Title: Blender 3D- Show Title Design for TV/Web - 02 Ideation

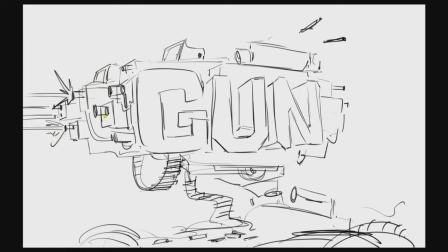1702s
bullets coming out of the the muzzle flashes and the smoke and all so these are also the part of the visual so uh we shouldn't leave that for the later the smoke as well and the bullets shooting out we could use that as uh the final stay the final frame instead of guns
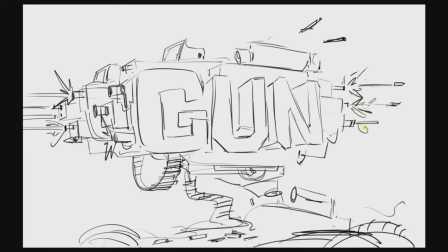1719s
unloading and then leaving the only the text on the screen we could just
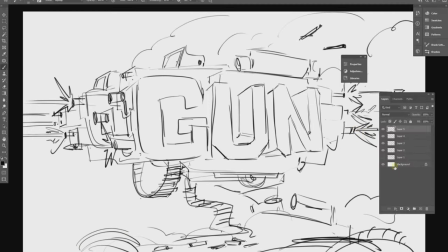1724s
show the whole thing in middle of the action filled with all the bullets and all
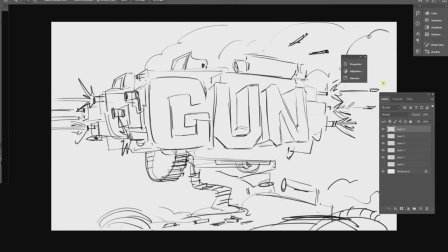1729s
the smoke and muzzle flashes so i think this could look pretty heavy and
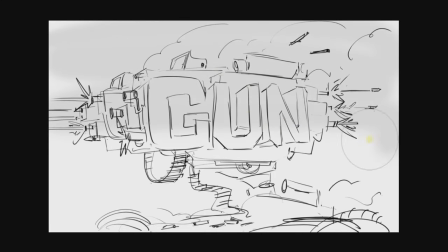1734s
uh something in line with the brief that we have so
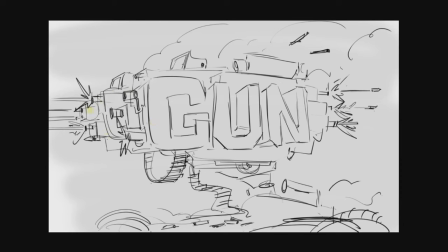1739s
i'm using photoshop here and feel free to uh use any other program of your choice this
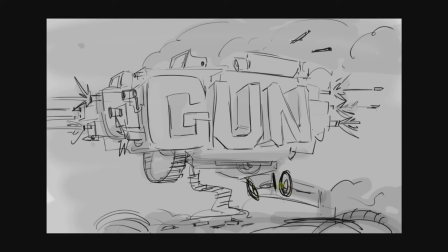1751s
is going to be just a sketch to communicate with with yourself we are not actually going to present this sketch to a client or something however you can present this to client um basically discuss i think this brings out of the idea i guess it's pretty decent i could spend some more time
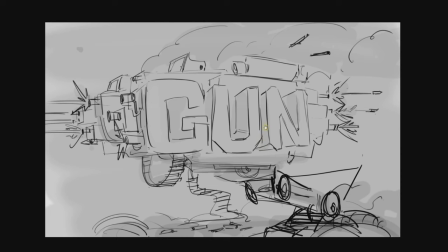1768s
on on this and uh polish out few things before presenting this to client but for now let's uh for our purpose i think this
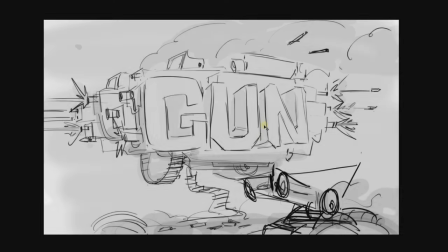1774s
looks pretty fine so this gives us pretty much the whole idea of what needs to be there in the end frame so i think we can play more with
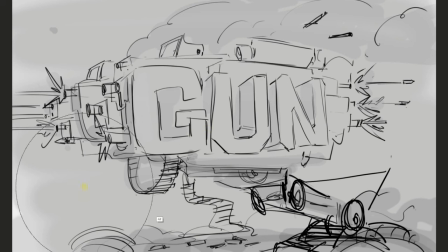1781s
the composition uh but let's do that in the 3d but i think for now we
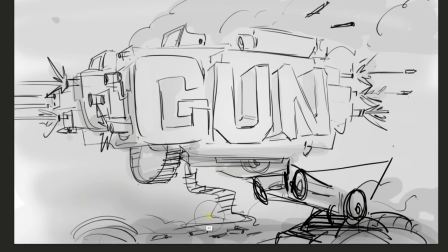1786s
have a good suggestion of the the composition is going to be about the formation of everything uh the composition the flow of the composition so similar to the the gustav gun the composition and the the the lockdown phase i think this composition could also be pointing a little more diagonally
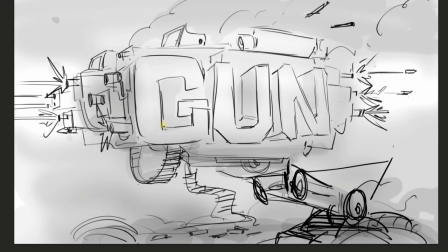1805s
instead of straight flat so that could be a thing and
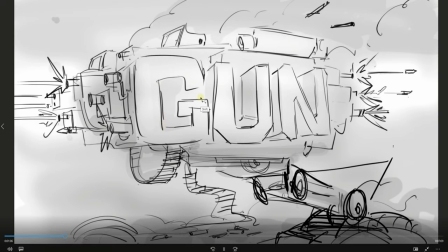1810s
then at the bottom we have the ammo which which could also add into the motion
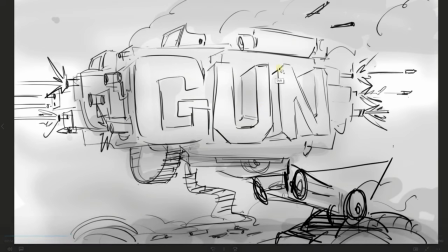1815s
because we have very few things uh few moving parts here i mean the guns are going to move when the impact happens when the recoil happens but the at the bottom of the composition the ammo i think that could be a good way of adding another layer of the motion i'm
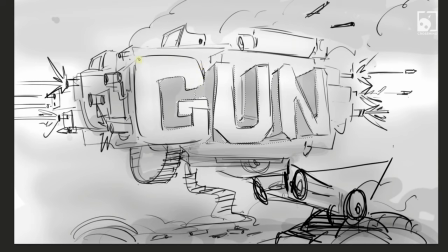1834s
just trying to think of a few things uh to add as much motion as possible so at the top we have few bullets on the left and right we have some muzzle flashes at the bottom we have the ammo which is the the chain of the ammo which is going to move and then uh all of these parts could also be moving and then we have smoke so even
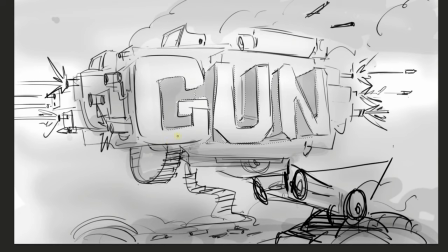1853s
though this is a pretty simple logo i think uh the when everything moves together this could look heavy and uh i think this will definitely have some good motion into it some practical lighting from the scope could uh could throw in some red color on the top so let's think about the lighting
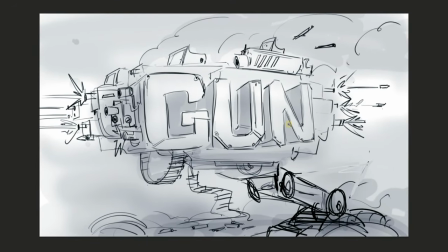1872s
later for now so i think this is enough for uh for our purpose and i'm not actually
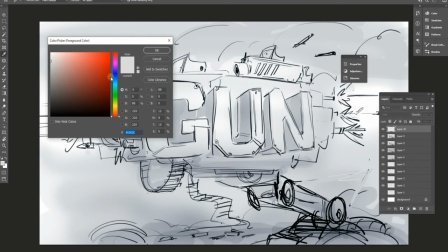1877s
going to get carried away and my whole purpose for making this uh visual
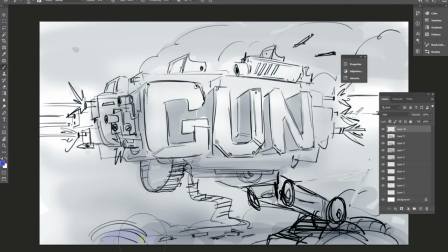1882s
is not about achieving uh uh great imagery here it's just about the
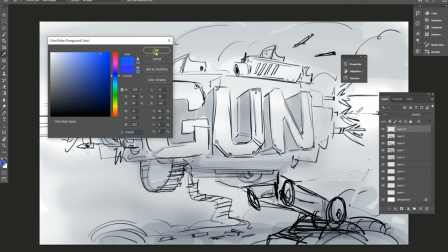1888s
planning and it's just about having more clarity so i
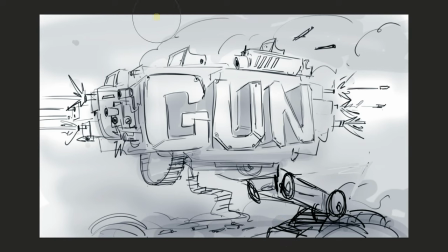1893s
think this is definitely better than that doodle we had before this definitely looks more clear and uh you can clear paint
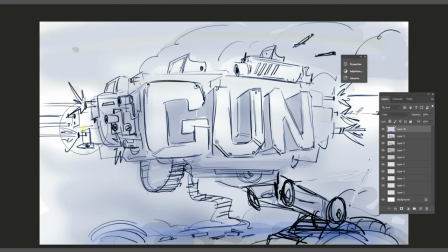1903s
this further if you want and if you're really good at digital painting i think you can make some
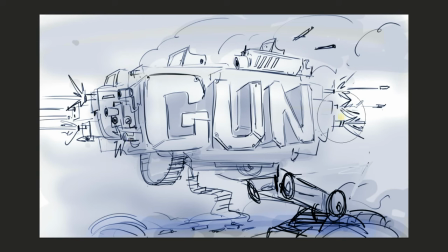1908s
light keyframes color keyframes that is totally up to you it's about your strength it's about you trying to figure out your idea the composition looks complete and
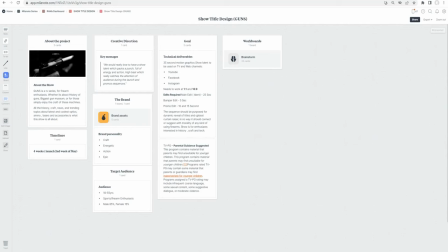1917s
we can explore more in the in the 3d all right so i'm just going to put one uh concept sketchboard here so let's put this
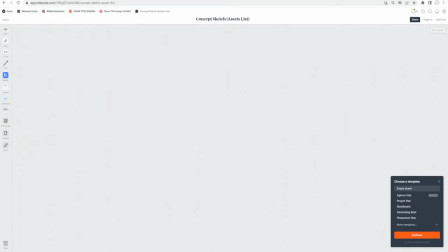1926s
here and what i usually like to do is uh take the visual and try to list the things that we have so if if you want to freeze anything in in the layout you simply right click and lock
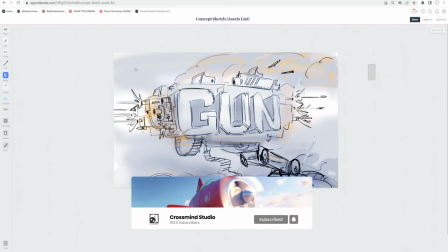1937s
position so there are plenty of things on the left and this is a pretty useful tool and we have done very detailed video in the past about the millenote